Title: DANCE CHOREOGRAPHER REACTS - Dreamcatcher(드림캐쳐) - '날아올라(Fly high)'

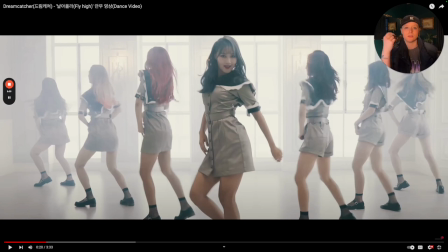That's what my gut tells me. They practice singing or they're practicing making those concessions for the overall success of how they perform it live.
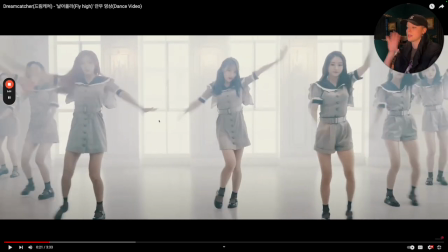This is really nice. They go down, they kind of hop over, they turn. This was my one note for spacing. I think this is the only time I really noticed it, is notice that there's significantly more space on this side than on this side.
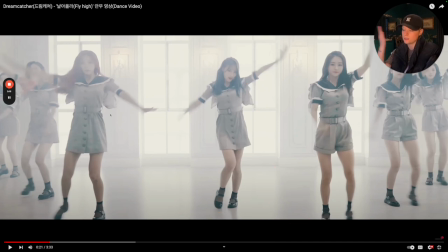She can't really control that as much because they don't have a mirror, and also it's a lot of it is based on how they set it up to begin with.
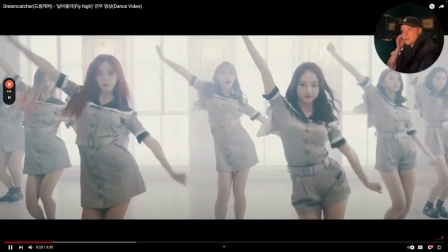So that's just in general, just fixing that. She's still a little bit off here. I love that ding, ding, ding, ding.
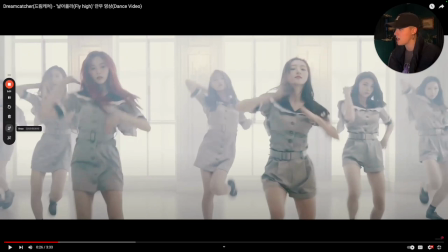Love that. Notice some of the range on this is just slightly off. I would say right here, she's not really on the same page as what's happening. These are more in the ballpark, but this one's just a pretty off, but that's okay.
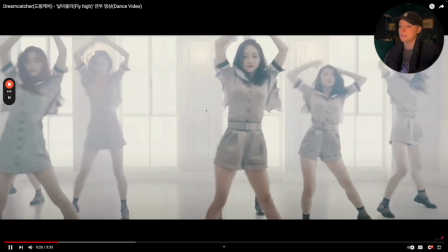That's life.
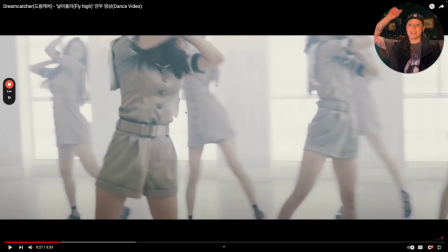Yeah, and the reason why she's off, it did affect the range and how they did the build-ups into those overheads there.
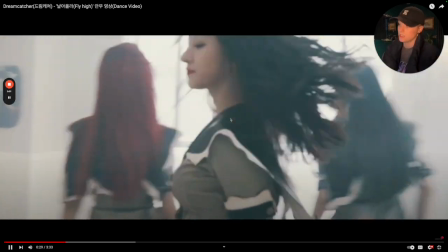So that's my overall note. I like this. Dun, dun, da, da, da, da.
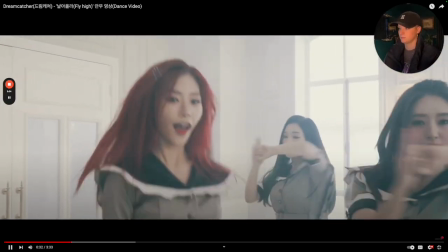Having your feature.
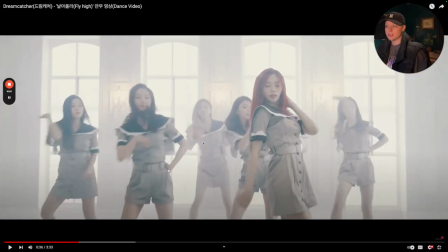I love that bleed through over. I love how some of them made that choice to touch the hair. Some of them didn't.
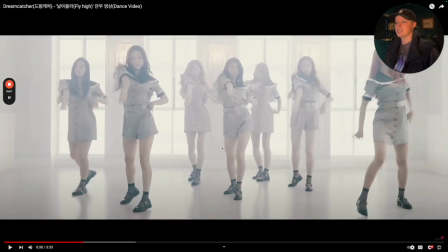I love that choice. That was cute. Yeah. Da, da, da. Personally, I don't know if they hit this in that way.
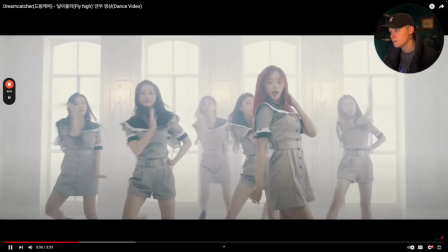I gotta see with the motion of the camera. Ah, so they like really pulled it in.
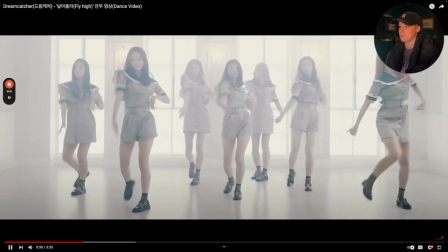As long as everybody commits to it, I think it's totally fine. Yeah. Da, da, da, da, and slide through.
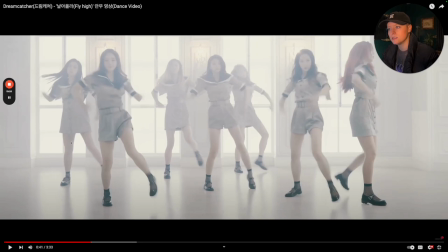Really like that. It does feel... one of my dancers, she isn't going quite as low as everybody else. I was assuming it's because she's a feature. She may be our next one. She is.
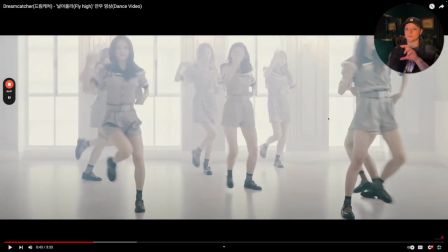So what she had to do, she had to make modifications to her movement, or she had to kind of subdue it a little bit, and to ensure that she's not going so far out of the formation so she can transition very nice. So I think that was her troubleshooting in the moment,
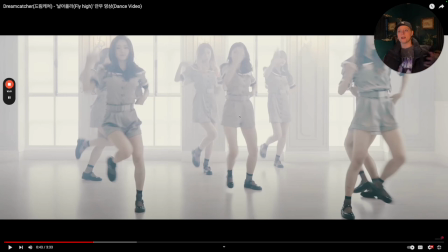but my overall note would be just to make sure you guys have more effective or appropriate formations to where she can still go full out just like everybody else.
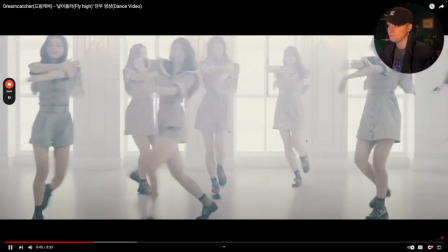So it's a surprise when she joins it, I think would be a nice way to feature her. Yeah, I love this there.
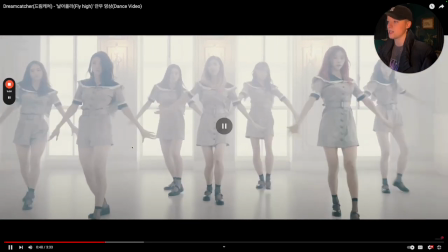Just the build of the energy is super nice. That da-na-na, really enjoying this.
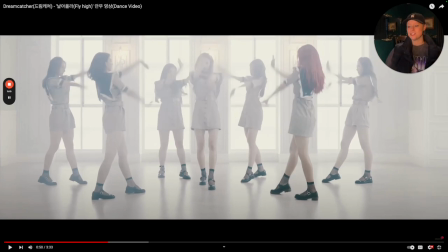That turn, I love it whenever our feature just causes a reaction from the other members. It's just fun every time I see it in some way, whether it's like one of them touches and there's a reaction, or they turn and everybody turns except for your feature. It's just tasteful and it works every single time you do it.
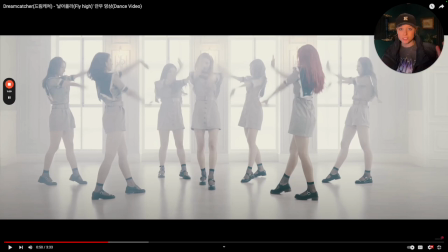Regardless if it's a guy group, girl group, mixed group, whatever, it's always nice every time you see it.
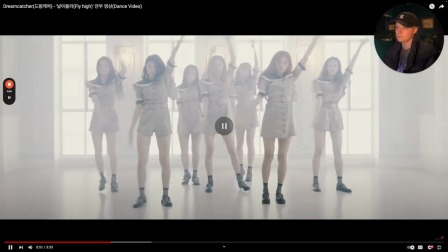Love how they bleed it in. Very nice how they drop and they all come in. Notice the range, just little baby differences. As you could tell, some people who are using their arms more than their back. You know, it's just little thing. That's why it's always good to clarify where your energy is coming from.
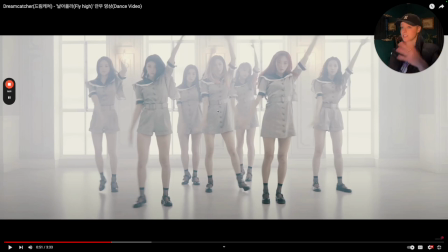I literally had to do that today with one of my groups. I had to say, okay, with this arm, how you guys are executing it, some of you guys look like you're hitting it, but the range is off. Like we had to fix a lot of range stuff, just like what I know in these types of groups.
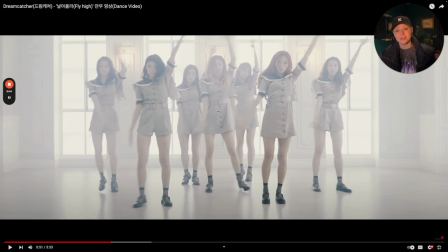I have it with my own kids. I only work with them about 30 minutes a week on every routine that they compete with. So it is very different than the K-pop world where this is their profession. These kids, this is a luxury activity. Do you know what I mean? Very different in headspace, very different in mentality, and different in time commitment. So we had to cover that.
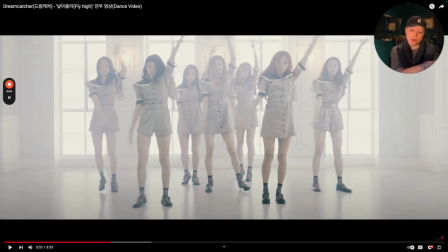I'm like, make sure you're using your back or use your tricep whenever you do this motion, because that's going to provide XYZ in your dynamics. And it helps whenever you think about it that way, but it's just a lot to remember. But that's just in general note that I notice here.
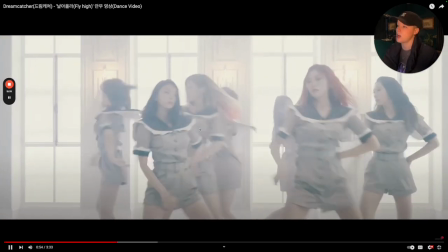I love that switching through, shooting the arm up, bringing it through. I love the fact that everyone's hair is down.
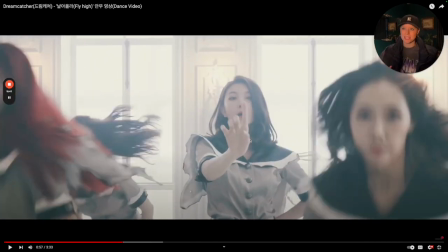I like that too. But notice that we're building the energy, but how they're hitting it with their hair, and a lot of how the type of posture that they're carrying here is really, really nice with this.